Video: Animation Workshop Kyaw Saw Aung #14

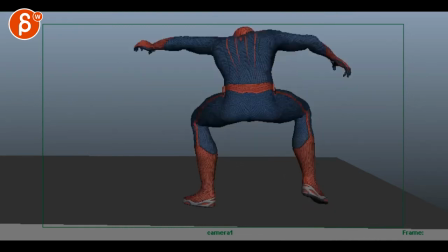11:48 yeah sorry if that if that has always been in there apologize for not seeing that before but to me it feels like as you go
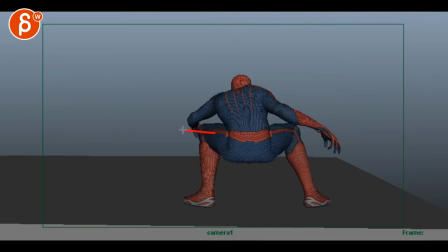11:54 down room your knees will go out i'm actually wearing a t-shirt and undies so i'm not going to turn on the camera but i'm going to get up and i'm going to stand and squat and if i go down i
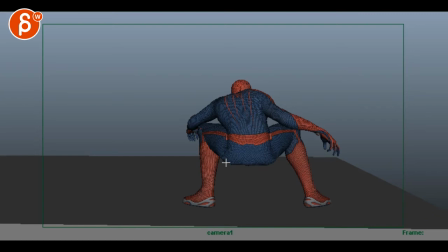12:13 don't know if to me i'm going to go further away i know you can't see this was i have my undies on but yeah my knees go out so let me roll back in keep up wondering what this is i'm rolling back in so yeah to me i would bring in
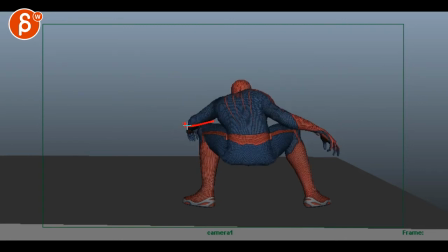12:31 just do the exactly what you're doing but the opposite so your knees out and maybe even if they intersect with the arm because it's away from camera on the other side we don't see it it might be okay
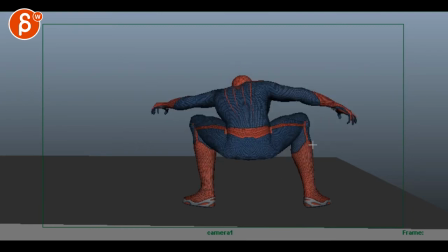12:46 but I would look out for that and even then you have to watch out you can see your your thigh here your thigh your tibia to call the shin rotating down and then it stops here it's locked here so stuff like that you want to avoid because
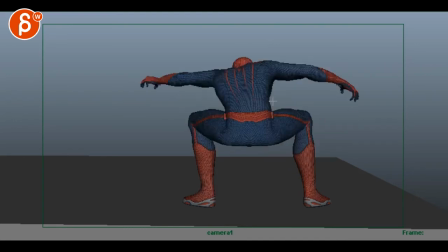13:03 as he pushes to me it seems like yeah you will go out here the knees will go out and then on that push because he's pushing this way this tightens the knee goes back in
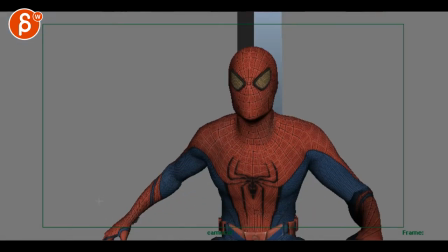13:16 all right i eased his upper body motion that's for the shot
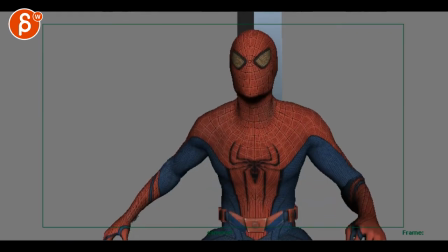13:25 i don't know man sorry i'm just so harsh on this but
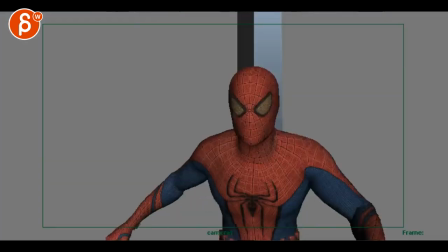13:31 it feels now it feels even stickier and now this is super short and it's probably okay
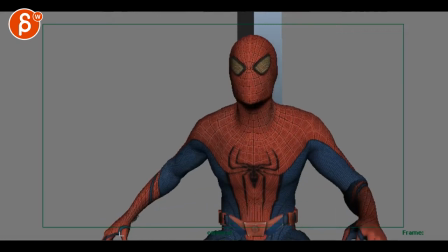13:40 but what you've done now visually if you look at this wrist see how this wrist is stuck in space it goes up and then sticks as if it was there's like a needle going through here and that's where it pivots i think it's okay i
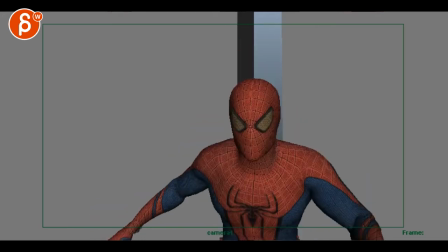14:00 don't know if it's my initial reaction but so all i would fix is this so it's not so sticky and watch out you got a bit of a
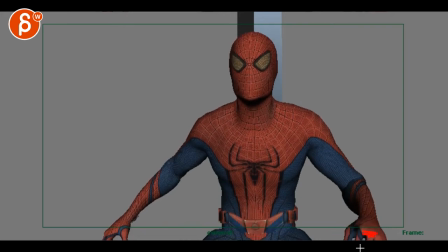14:07 rogue thumb here like none of the fingers are going in or closing the gaps here but then the thumb is doing its separate thing here so watch out again super picky but this is how i would approach it at work you know you gotta really button the whole thing up to make this a final shot
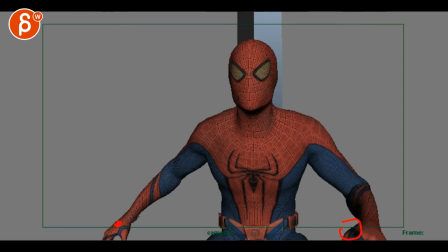14:28 so watch out the thumb watch out the sticky wrist uh i change
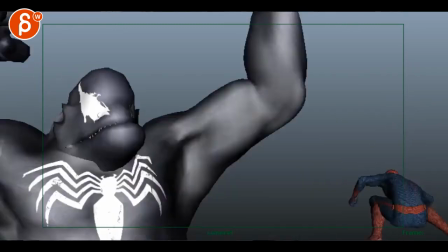14:33 the camera angle and work venom's animation and spidey jump spidey jump's nice
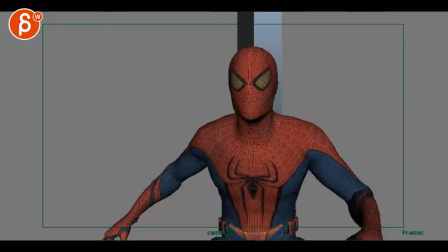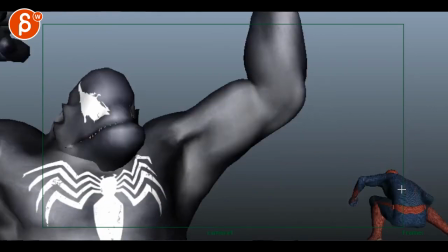14:43 a bit fast. I would slow this down a bit.
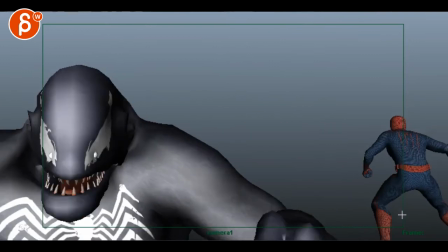14:50 Give this to me two or three frames.
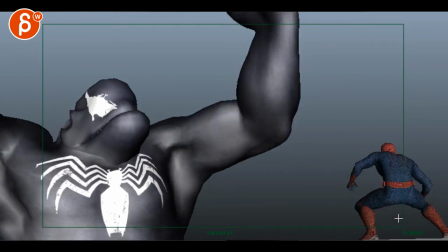14:54 And then from here to here a bit slower. You want to ease out of that. And then you can explode into that jump a bit more.
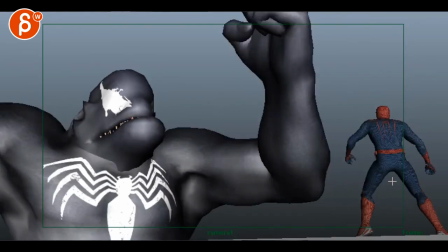15:02 Because that feels cool. But how you get to there is a bit slow. So a bit slower on the down.
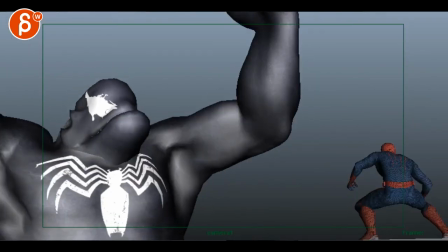15:09 And ease out of that more. And then explode out more.
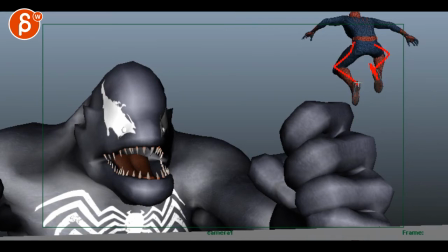15:16 It's cool, though. You can potentially bring in that leg a bit more and then leave that for just a more exaggerated leg pose.
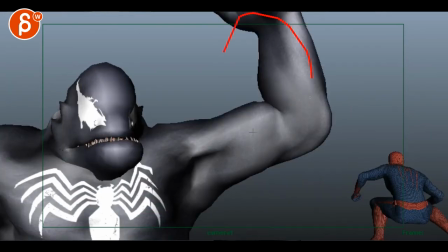15:27 But this, you got to slow down. He feels just a bit too light.
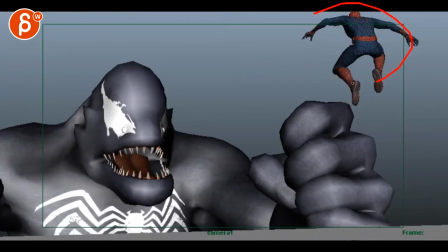15:36 And I would... It's cool to end here. The problem is that the shot is so short. Yeah, it's a tricky thing. I it's almost like you want to exit frame but it's
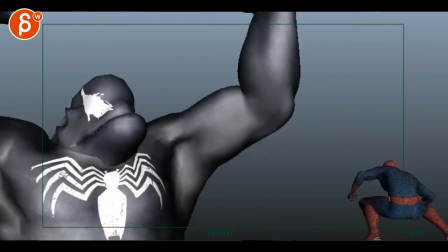16:03 a bit tricky one
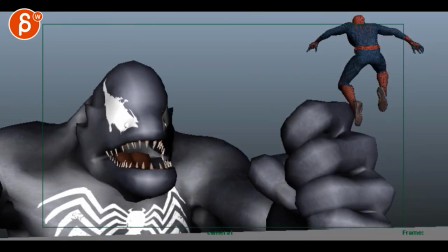16:06 thought would be close the mail here what if what
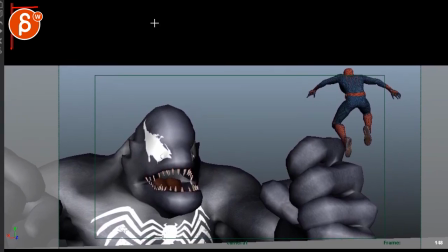16:18 if this was your framing imagine it goes all the way up here and spidey's up here like you add the time it takes for him to jump and reach up here because that way we give you know there's not so much overlap here you have only one frame of clearance here that way
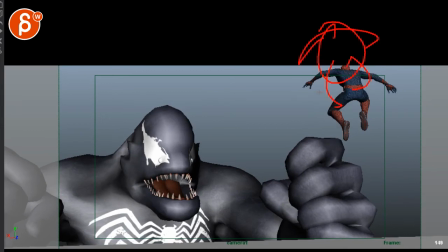16:38 we have more frames of him being you know in his pose it's my fast spidey um more time for us to read this more time for this guy to slow down
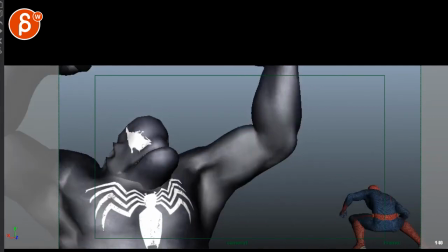16:51 so what i would do is i would just add a second or two like see if you can make that jump a
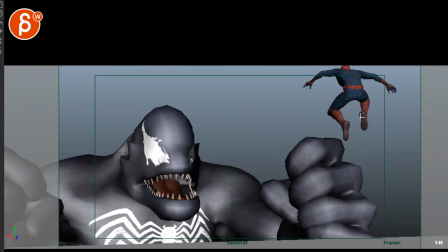16:56 bit higher and you can always go up and then drop a tiny bit and end in that cool pose just pushed a bit and that at a time take the whole animation and scale it out so that this last frame is happening at the end of whatever this ends here and then on
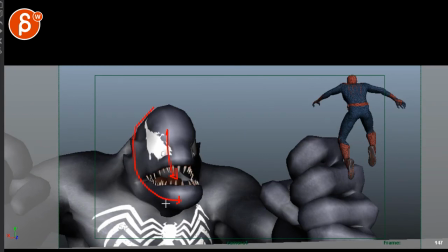17:14 that impact just have a bit of a sharper head rotation this way like to make things heavier you don't want to just take the whole thing and make it slower
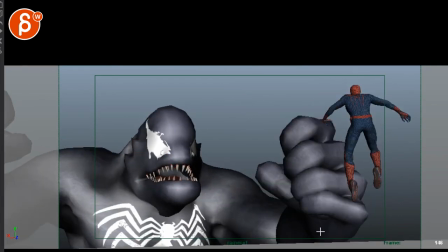17:20 you're still going to have some sharper smaller impacts so if the wrist is like this imagine the wrist instead of angle like this
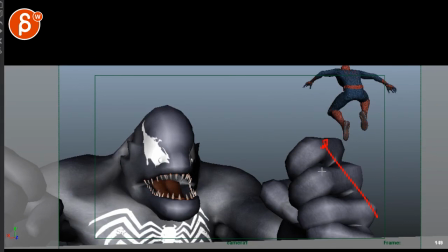17:28 is here and then over three frames it angles this way because it would roll off this side on that impact so that can be a bit faster
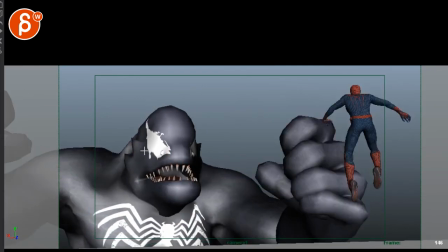17:36 on that impact going through the arm and the chest that ripple that you know the arms that stop the chest from going forward is going to
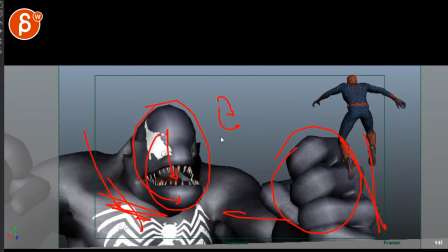17:44 have an overlap in the head so the head going down and a bit over to the side can be a bit faster so you still have scale and weights
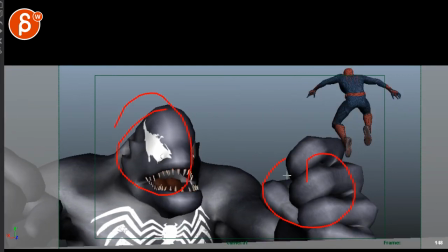17:53 and especially weight differences in this and this while you overall slow
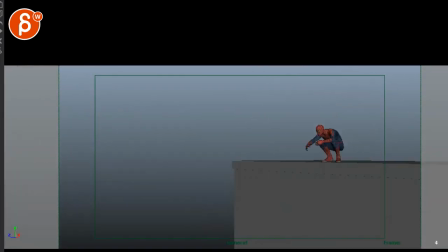17:58 it down just a bit especially this arm up
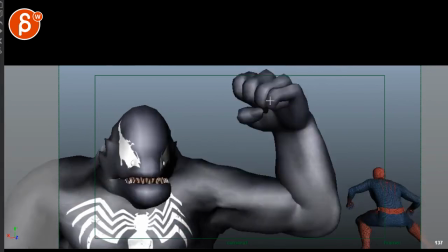18:05 is too fast also watch out this feels very straight like an ik arm don't forget your arcs
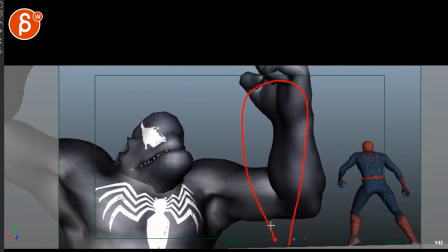18:13 you know you can easily go out power out just gotta watch out what you could do there
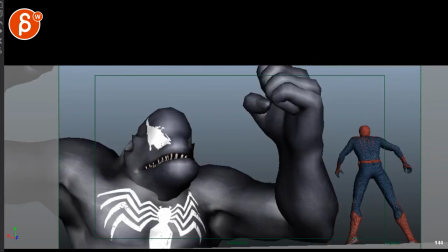18:21 and that way also by extending it it doesn't just end on the impact you can have a little bit of settle in here so
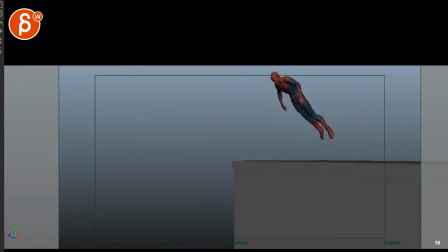18:28 maybe two seconds longer I guess maybe or just a second all
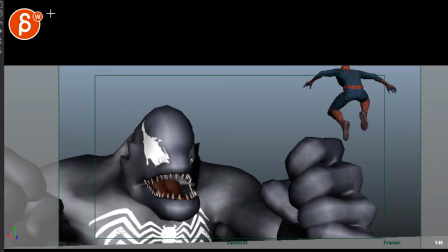18:37 right that's it thank you all right there's an email you can sign up you can start whenever you want you can submit whenever you want you get 16 submissions either way a like and subscribe would be awesome All right. Thank you.